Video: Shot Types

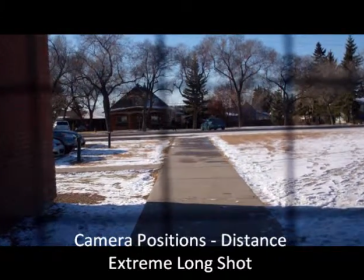Extreme long shot. The figure is tiny and indistinct in a very large area.
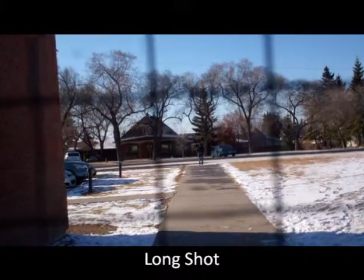Long shot. The figure is small in the frame and slightly indistinct.
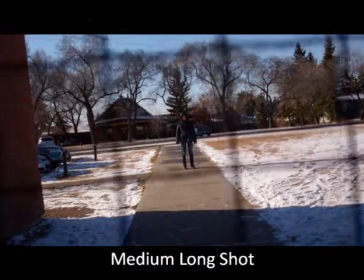Medium long shot. The standing human is distinct and somewhat closer, but with a considerable headroom and footroom.
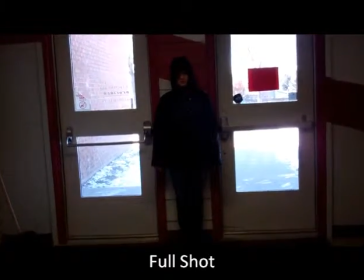Full shot. The standing figure fills the screen from top to bottom, often with just a small amount of headroom and foot.
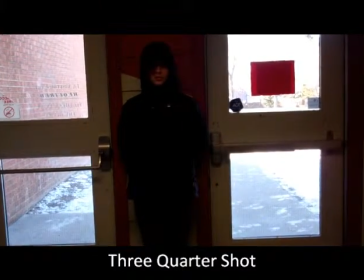Three-quarter shot. The shot shows the subject from above the knees to the top of the head.
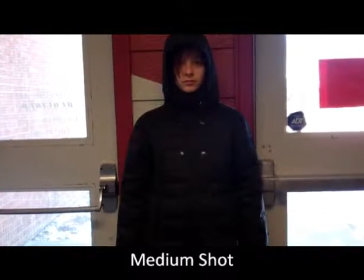Medium shot. The shot shows the subject from above the belt line to the top of the head.
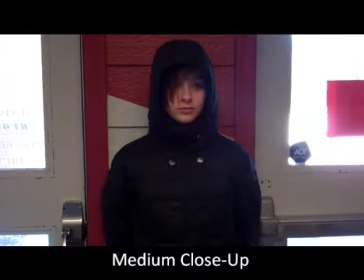Medium close-up. The shot shows the subject from above the solar plexus to the top of the head.
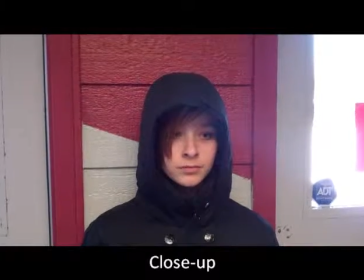Close-up. The shot shows the subject from the shoulders to the top of the head.
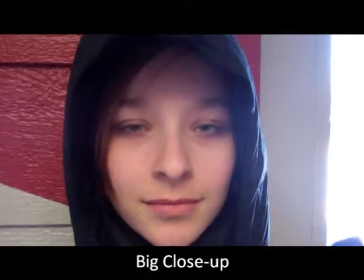Big close-up. The shot of the subject from the below the chin to the foreline or hairline.
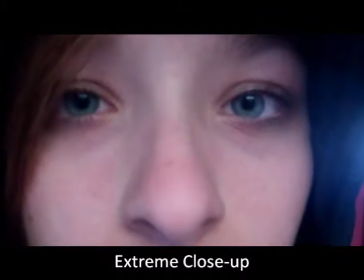Extreme close-up. The shot shows the subject from the base of the nose to the eyebrows.
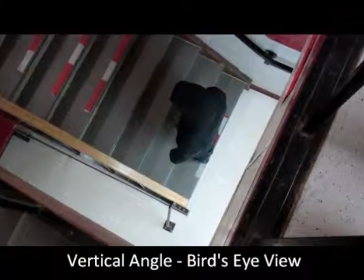Bird's eye angle, a high camera's position.
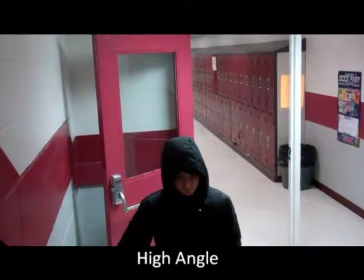High angle, a shot in which the camera is evidently higher than the eye level of a human subject.
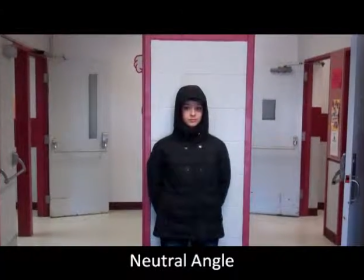Neutral angle, a shot in which the camera is more or less at the subject's eye level.
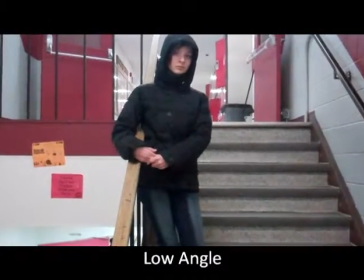Low angle, a shot in which the camera is evidently below eye level.
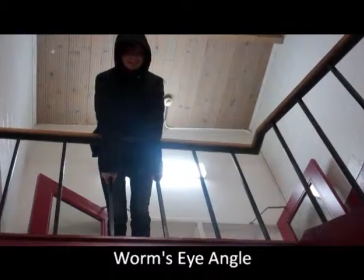Worm's eye angle, an extremely low camera position looking dramatically upward.
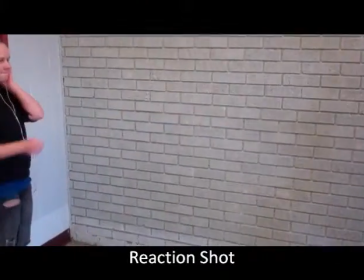Naughty, a shot of someone nodding. Reaction shot, a shot of someone reacting to a situation.
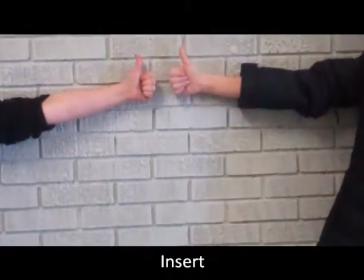Insert, inserting on an object farther away. Shows two people or objects in the frame.
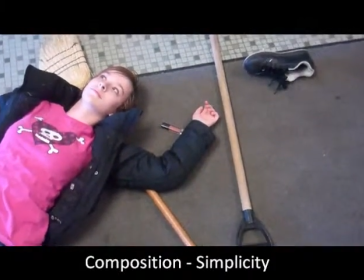Simplicity, eliminating unnecessary objects from the frame, so that the viewers have fewer things to identify.
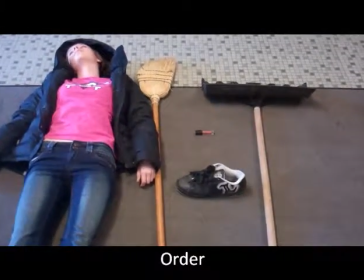Order, means arranging objects in the image neatly.
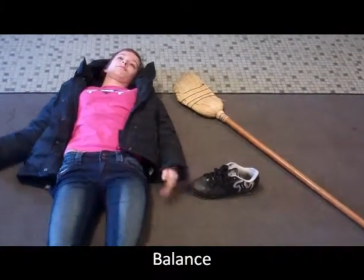Balance, means distributing the objects in a way that gives about equal visual height to each selection of the image.
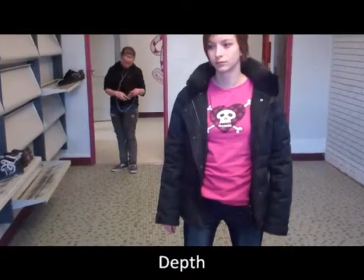Depth, the area in which all objects located at different distances from the camera appear in focus.
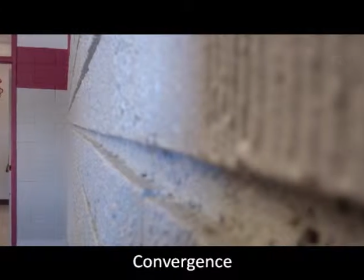Convergence, an actual world parallel lines seem to gradually come together as they recede into the distance. In two-dimensional compositions, converging lines convey a power of sense of depth.
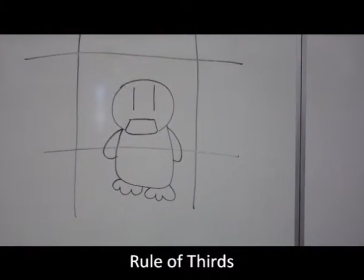Rule of thirds. For the rule of thirds, you need to visualize a tic-tac-toe grid that divides your camera. Then create compositions in which the important pictorial elements match the lines and intersections on the grid.
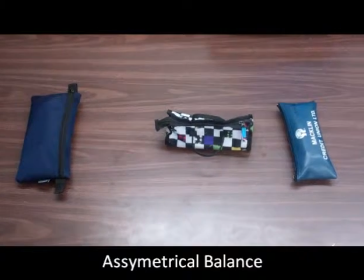It is not necessary to match all parts of the grid. Symmetrical balance. Compositions are more pleasing to the eye when their elements appear to have the same visual weight.
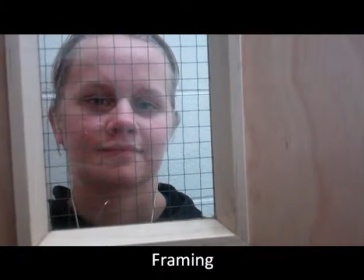Framing. When the rule of thirds will not yield a good composition, try the opposite approach by placing important elements near the edges of the frame.
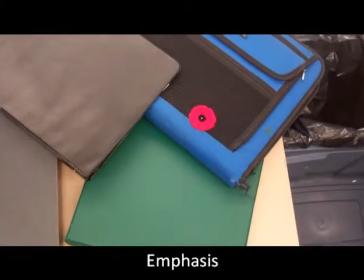Emphasis. Emphasis can be added by adjusting position, relationship, or significance, and contrasting size, brightness, color, and/or focus. Leading lines. To emphasize a subject extremely effectively, simply point to it by using one or more of the lines in the composition.
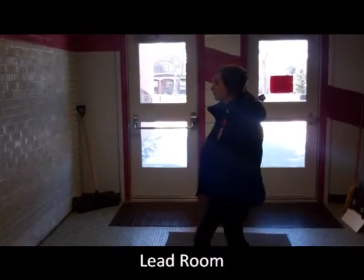Lead room. The camera must be somewhat ahead of the subject's motion and should lead the action rather than follow it.
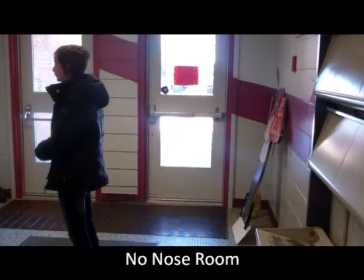Nose room. The space in front of a person looking or pointing towards the edge of the screen.
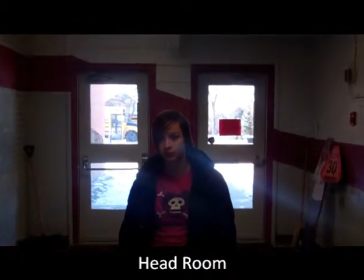Head room. The space between the top of the head and the upper screen edge. Tilted horizon.
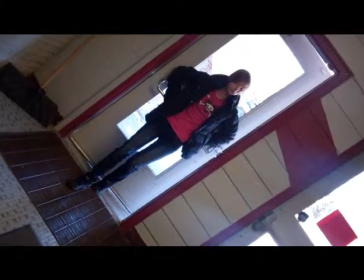Increasing horizon line increases the dynamic tension of the event.